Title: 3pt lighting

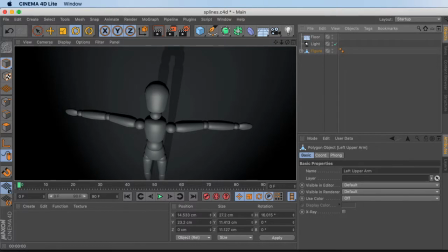0:00 raise my stand so I can't really have to peek around the screens to make eye contact. Okay. Lighting. Probably the most common way of lighting a
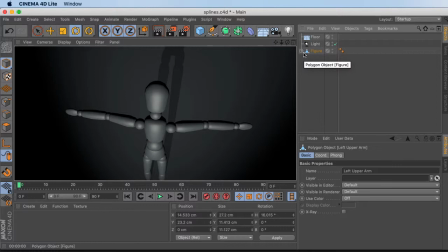0:14 scene or an object is called a three-point lighting system. In a three-point lighting system, the first light that we're going to add
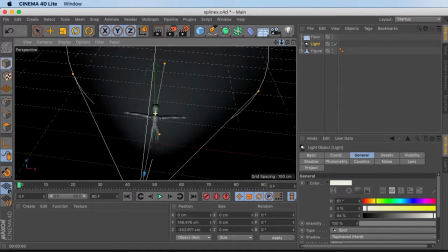0:28 typically is above and to the right of the camera. Oops. Grab the right button this time.
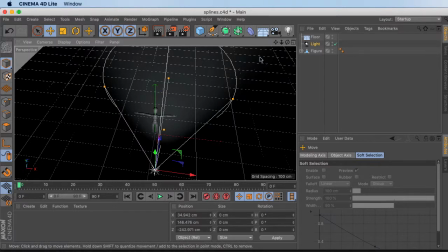This is our main light. It is called a key light.
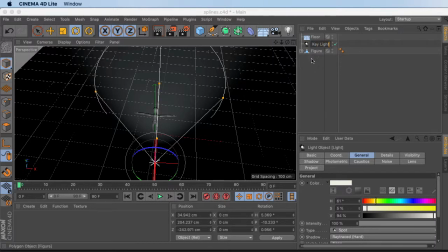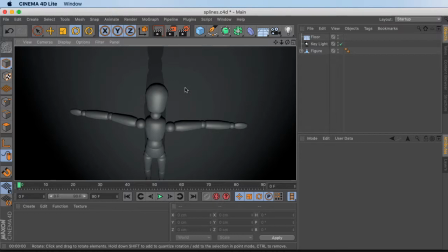1:05 As we zoom in just a little bit, does a pretty good job with lighting it.
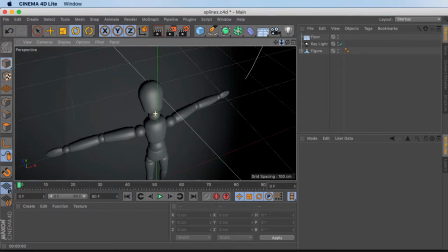1:13 However, if we weren't directly on it, you're going to notice that those shadows get a little bit harsh. We're losing some detail on there, right? And so a lot of times the second light that we add
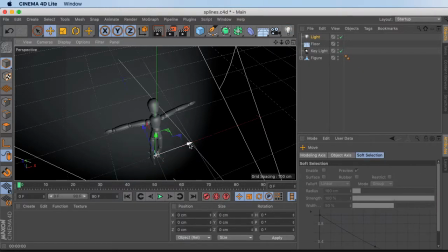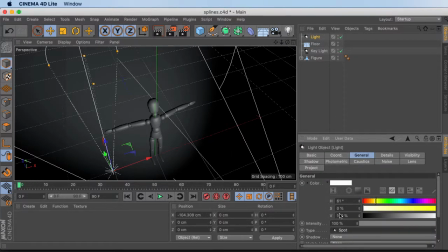1:37 right spot, rotate.
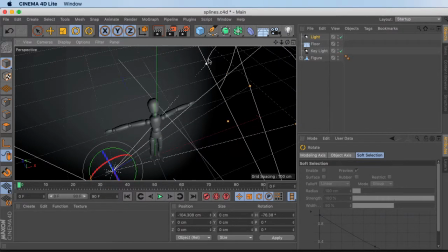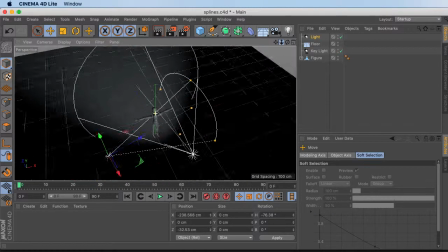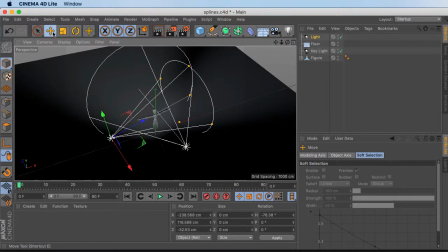1:54 We add a second light, and this is to kind of fill in those shadows a little bit, and it is called a fill light.
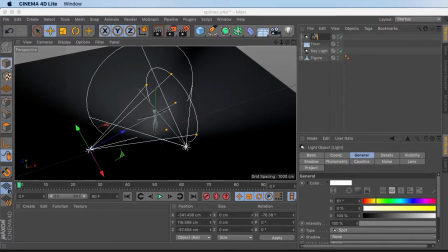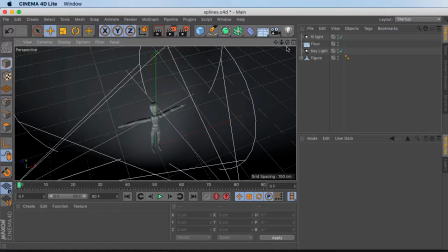2:10 So if we were to, I should have dropped the camera so I don't have to repeat it,
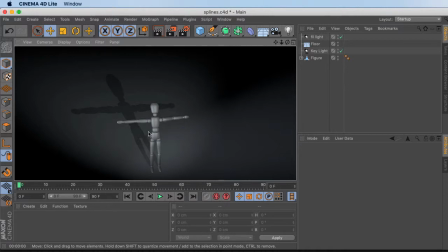2:16 but you'll notice now, see how that side is more filled in?
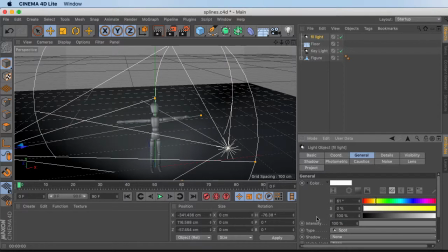2:22 Usually the fill light is set at less intensity than the key light,
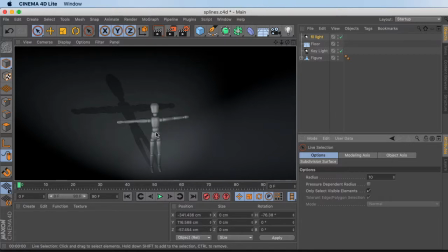2:34 because we still want some some light and dark going on.
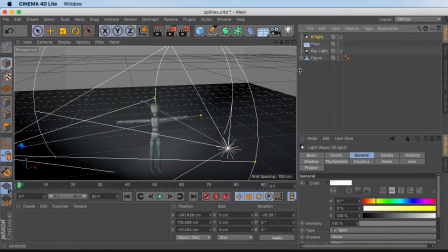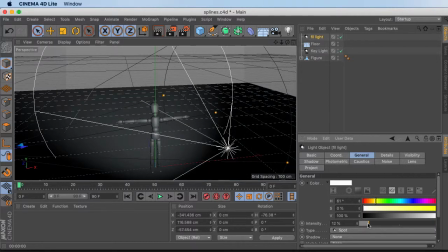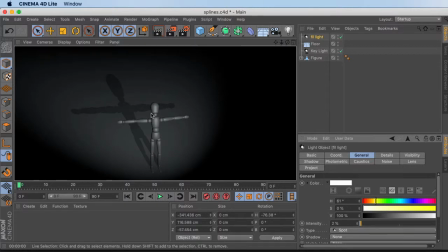2:55 But we just want to pick, we don't want to lose all the details on the side. In fact, you can tell certain animation studios work by the ratio of the fill light to the key light. I believe Pixar uses a 5-to-1 ratio.
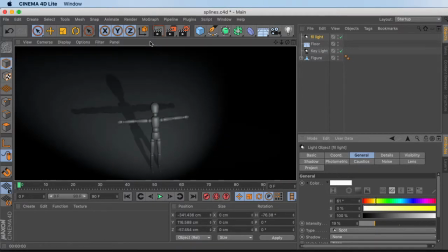3:13 I won't swear that's correct, but that's, if my memory serves me right, that's what it was.
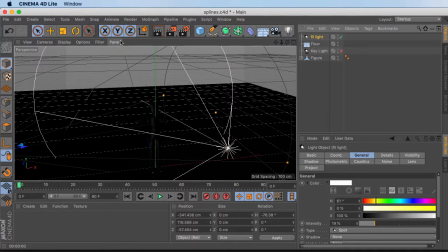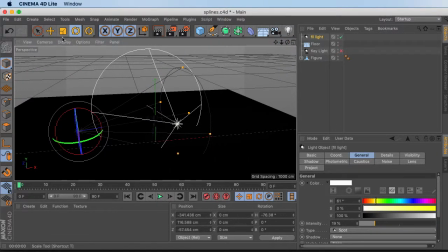Why am I not seeing what I think I'm supposed to be seeing here? See how sometimes it, oh, maybe it's just that weak too.
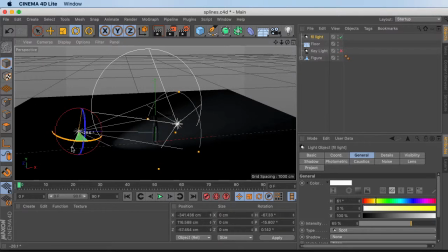3:52 See how sometimes it's tough to get that lined up?